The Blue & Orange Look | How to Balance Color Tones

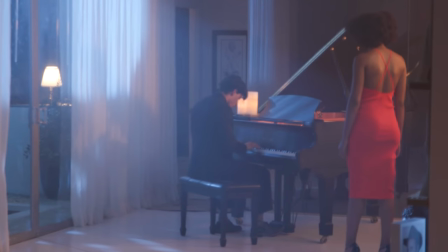(4:09)
If you look in the scene,
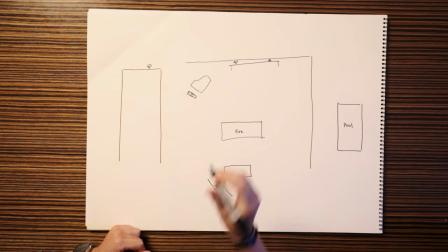(4:10)
there's a window back here behind the guy and we ended up placing one little lamp right behind him just to add a little bit of depth to the room going on.
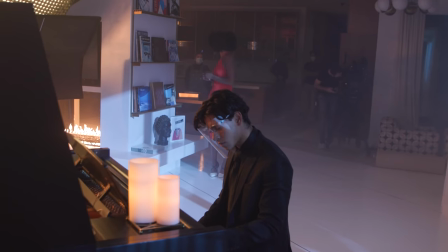(4:19)
And we added a couple of candles right here, the real candles. These were all giving like really nice points of highlight in the frame. So it allows me to light a little bit darker so that at least we're getting like a full total range throughout the piece.
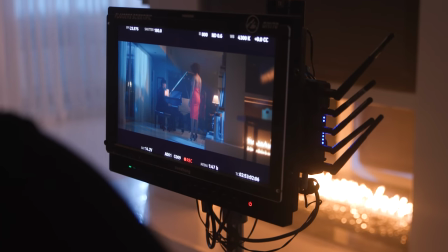(4:31)
So obviously those practicals are playing in the scene.
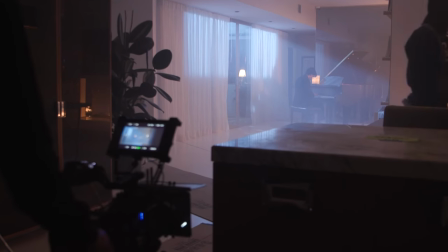(4:34)
They're like these pockets of warm light, but you obviously also have this like column of moonlight. Yeah, so we had multiple spots of moonlight coming in because we were gonna end up looking both directions out of both windows.
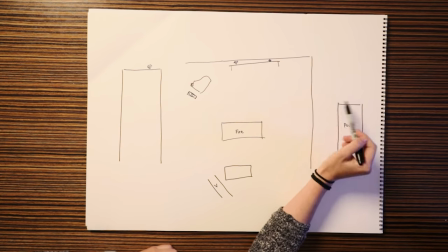(4:48)
And so I knew initially in pre-production that I would have to put some sort of moonlight outside of this big window and behind the male subject outside of here. There's a textured wall that goes on outside of the window. And it has like lattices like this.
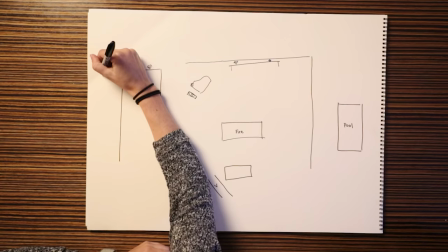(5:03)
So you can like shine like. Yeah, exactly. So we ended up placing a 600X right outside of the window,
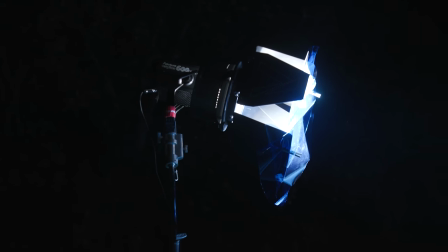(5:11)
which is the main source of moonlight coming through. And this unit had an F10 Fresnel on it with a pale navy gel. So why use the pale navy gel as opposed to like CTB or just leaving it without any gel at all?
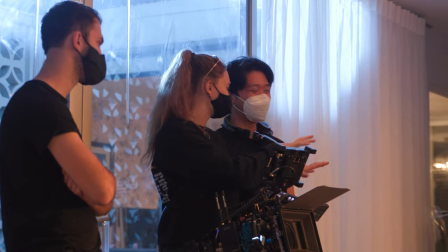(5:25)
Between the director and I, we wanted to go for a more saturated look throughout the piece. So being able to add that gel really helped accentuate a lot of the warm practicals
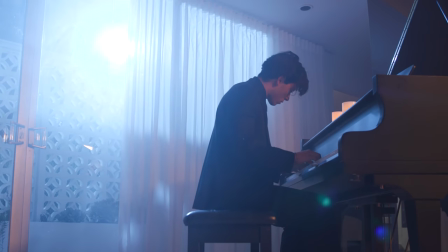(5:35)
that were going on in the room and being able to push it to 6,500 and place the gel on made it even cooler.
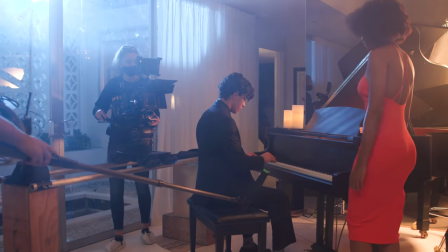(5:40)
And so we got to play with a little bit of the full spectrum of the 600X going into this piece.
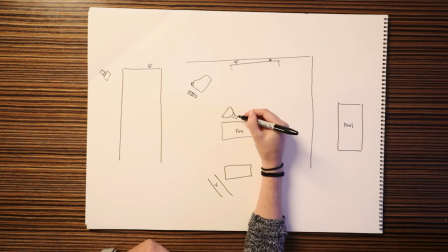(5:45)
So we used the 600X as a little bit of fill in the scene just cause it was looking a little bit dark. And we ended up putting this on the fire mode just to get a little bit of that effect on the subject's faces. and we chose the light
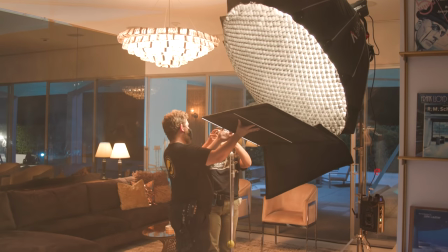(5:57)
dome 150 so that we could get a nice even soft spread of light throughout the space just to bring up the ambience in the room a little bit and that was amplifying like the fire that we already had going on which was giving us motivation for that light so we put our key light
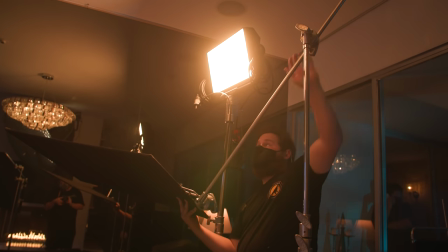(6:11)
uh in this back corner of the room and we ended up using the nova p300c and did a lot of shaping on this light just
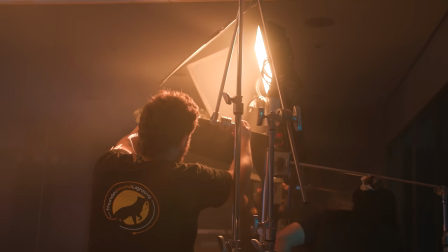(6:18)
because we didn't initially have a soft box on it so we had a lot of two by threes going on just to like cut light off of the ceiling, take it off the floor a little bit, especially in the wide, just so that that unit wasn't spilling all over the room and just creating like a big orange mess.
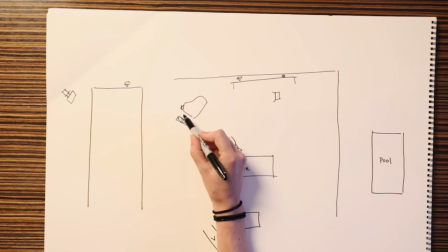(6:33)
And we really just wanted to get a really nice, like warm light on the subject. I needed a really small unit to be able to key him from and just get a little bit more of like a backlight instead of it front lighting them.
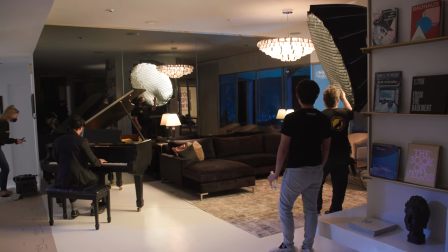(6:46)
So this area behind the piano, that's a giant mirror. And it's always tricky shooting with reflective surfaces because you got to hide the lights and you have to hide yourself. So did you run into any problems with that? Yeah, I mean, this entire wall was a mirror. And so shooting a wide from this area meant that we had to be really cautious of where we put the units that were going on inside.
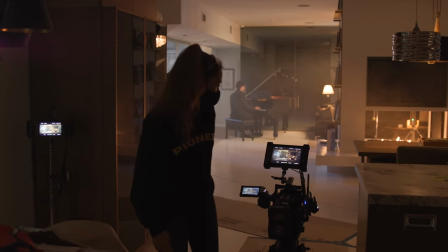(7:10)
We ended up using like this area where the fire was, that was kind of like a big wall to block some of the units that were going on and so that can be a little tricky like balancing where you have to place your units sometimes you have to sacrifice a little bit and
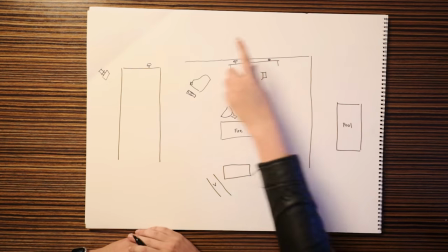(7:24)
maneuver just depending on like what you're seeing in your wide i really also like that you had this hallway open because when we talk about cinematic depth we're really
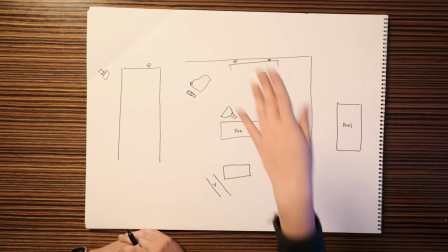(7:32)
talking about how do you play with that foreground middle ground and background having that open even having the door open back there just extends
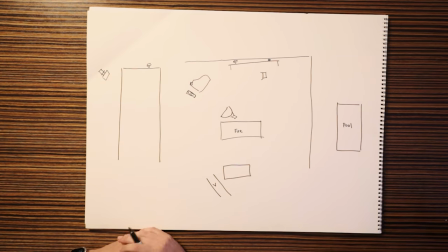(7:41)
the world even more. Yeah. So obviously it's always good to, to, I feel like evaluate the whole situation that you're shooting in because there was a door behind the subject in his closeup.
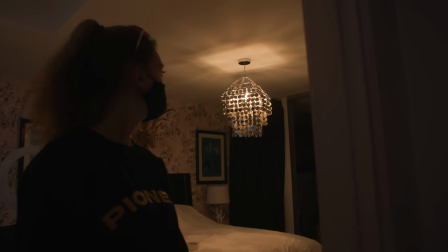(7:51)
And so I made sure to go and flick a light on back there so that we could see a little bit of a practical going on. And that just really helped instead of having like a dark mass behind him that was just like either a closed door or a dark room.
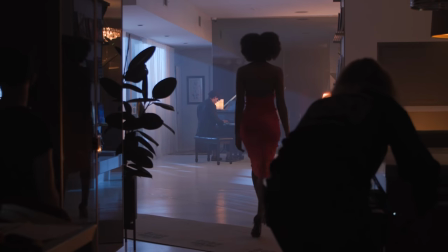(8:03)
Yeah. It's just a lot more dynamic in the scene. I noticed that on the moonlight that's falling onto the shears in the background. It's sort of like a slash. That was not on purpose. I think that was just hitting the back wall. It kind of gave us a little bit of shape. We love that. Yeah, we love that. We love a happy accident. We love a happy accident. We love a little bit of shape. There we go. It happens, you know, every once in a while and you're like, let's just leave it. And so, yeah, it was nice that it wasn't just a straight line. It kind of like honestly created an unintentional leading line to him in this spring.
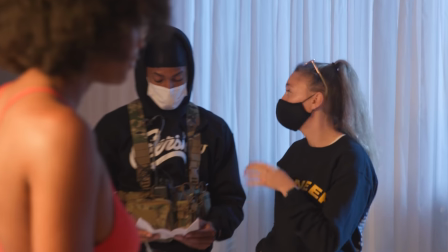(8:35)
I'm wondering what was your thought process behind having those shears closed. I went back and forth on having those shears open and closed. And that's something to always kind of consider too when you're going in on a shoot or a scout is like, do we need shears on the windows?
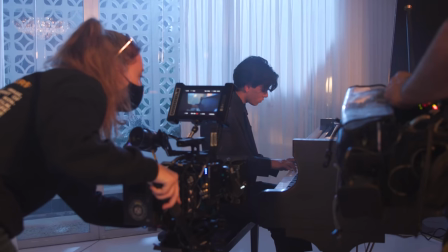(8:48)
What kind of quality are we looking for when we're going to send light through the window? It so happened that this space already had shears up.
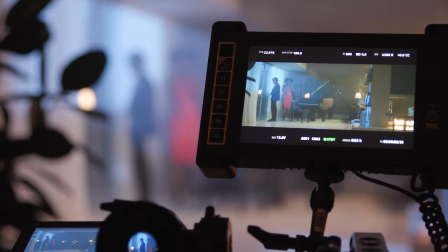(8:55)
I kind of had the option whether or not I wanted the windows or the shears to be open or closed. And it also just added a little bit of like texture going on behind him.
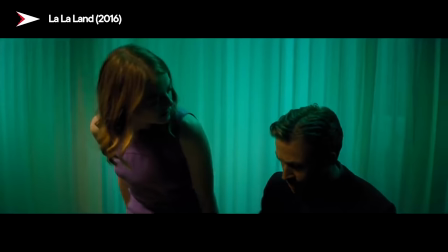(9:03)
It kind of like in a weird way, reminds me of the scene in La La Land when they have like the green shears.
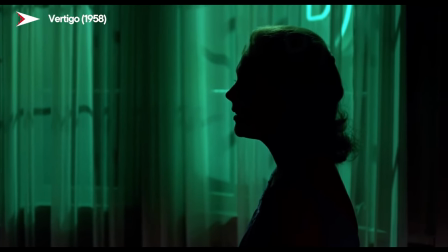(9:09)
And that's like an homage, I think, to like Alfred Hitchcock and stuff like that. And so even just closing it and having a little bit of illuminated light, I thought was like a fun touch.
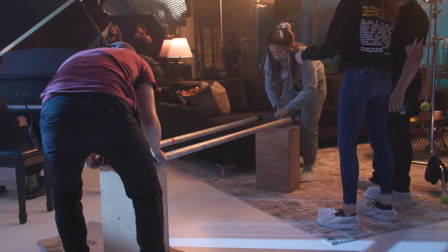(9:18)
So when you moved in for this coverage, it was on sticks, right? We actually did have it on the Dana dolly.
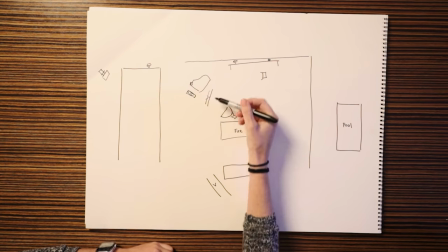(9:24)
That was just so we could have a little bit of flexibility going on when the other subject would walk in and she was here.
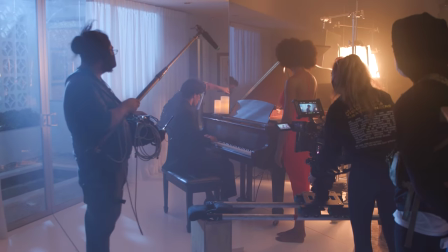(9:31)
And so we did over the shoulders and just to have a little bit of movement going on.
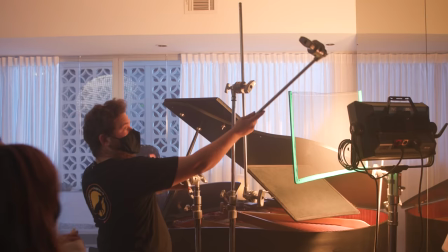(9:35)
For the man's close-up, we ended up walking the Nova in over here just so that we're getting as much of a backside key as we could. In an ideal world, I probably would have even like placed it right here. Yeah, like arm it out.
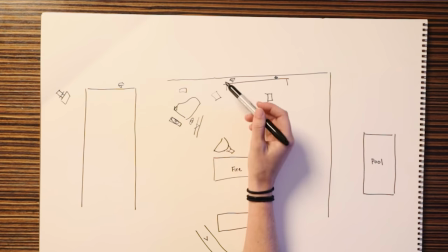(9:49)
Yeah, exactly. Just so that we got even more shape on the camera side. But the space is so tight and we didn't really have the tools to be able to do that.
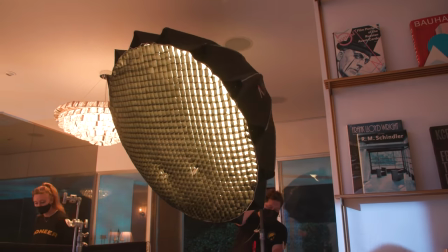(9:57)
So we ended up keeping that 600X Pro on like 0.3% just to get a little bit of glow on his face.
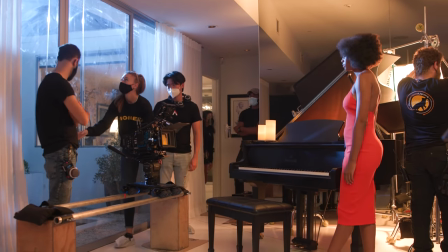(10:04)
All right, well, let's move on to the other over the shoulder. And I think something that's really interesting is this one is at a lower angle. Just because we started with him in the scene, he was a little bit more of the main subject. And so I wanted to play it a little bit more from his perspective the whole time.
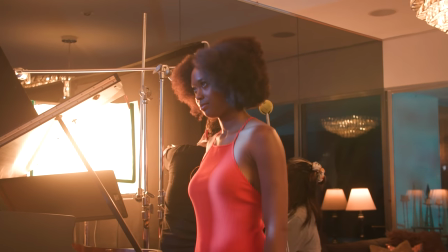(10:19)
And so it was nice to be able to compose her close-up with the chandelier behind her head. What did you maneuver for her close-up?
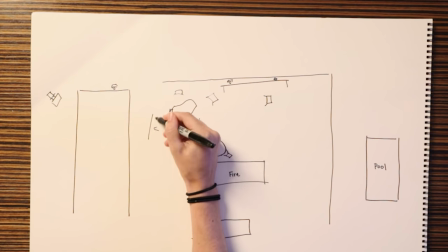(10:27)
Yeah, so for her close-up, we ended up bringing the camera back here on this Dana dolly just so that we had a little bit of movement going on.
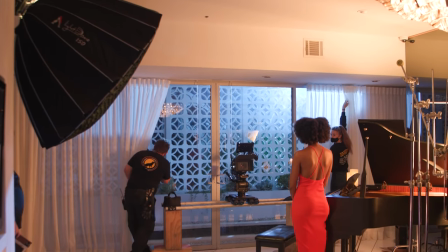(10:35)
We ended up kind of adjusting just the shears based on where she was standing just to get a little bit of that dapple on her face.
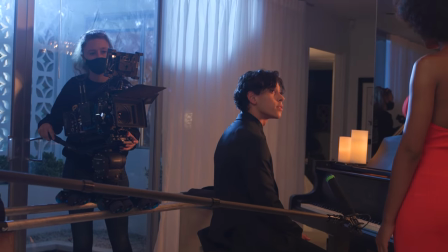(10:42)
And you have a lighting gag in here as well. What was that? Yeah, so we had a little bit of a lighting gag going on in the close-ups.
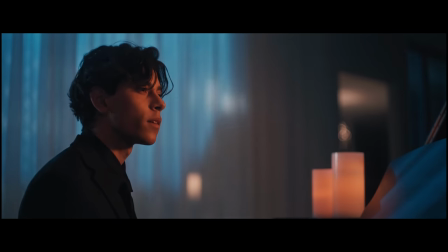(10:49)
At the end of the scene, there's a car that pulls into the driveway. It's the potential kidnapper arriving. driving. We had a couple options. We could have done this practically with a car over and over again, driving through the driveway, which was honestly just not going to happen and for sound reasons.
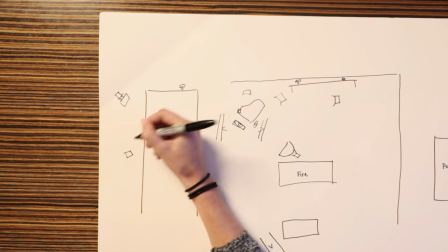(11:05)
And what we ended up doing was placing a 600 D outside the window with a reflector on it.
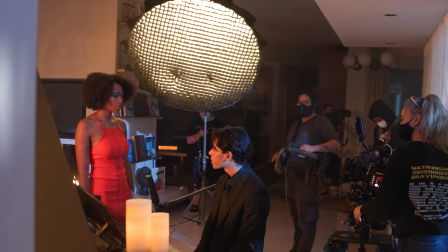(11:12)
And that ended up giving us a lot of spread from that unit, which was nice. And it ended up working out great. That 600 D with the reflector was the perfect thing we needed to get like car headlights on a face.
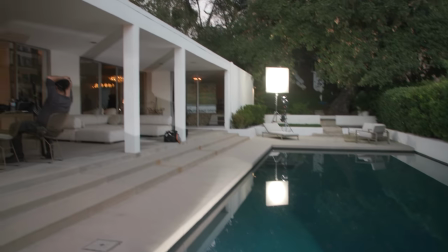(11:23)
There was a pool at this location, and our director had the idea to maybe get a little bit of that like water texture going on on the ceiling.
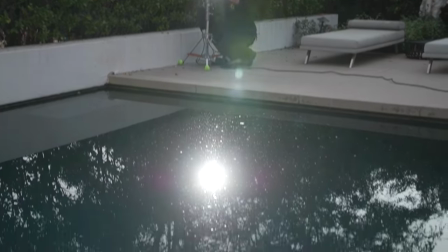(11:31)
So I had my team put a 600X Pro out here by the pool with a spotlight mount on it just to get a really powerful
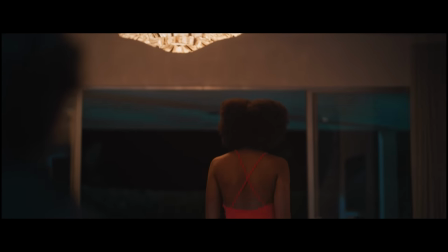(11:39)
throw into the pool and it really just helped to separate her from the background and gave us kind of that color contrast that we were going for throughout the piece. I think for story purposes also even though you don't actually see the pool itself you know the pool
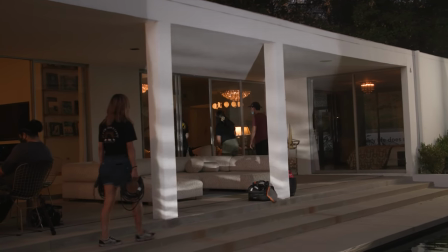(11:54)
is there and that adds to the whole like this is an expensive house where rich people live. Yep it just like amplified the grandiose feeling of the entire space yeah subtly which is nice.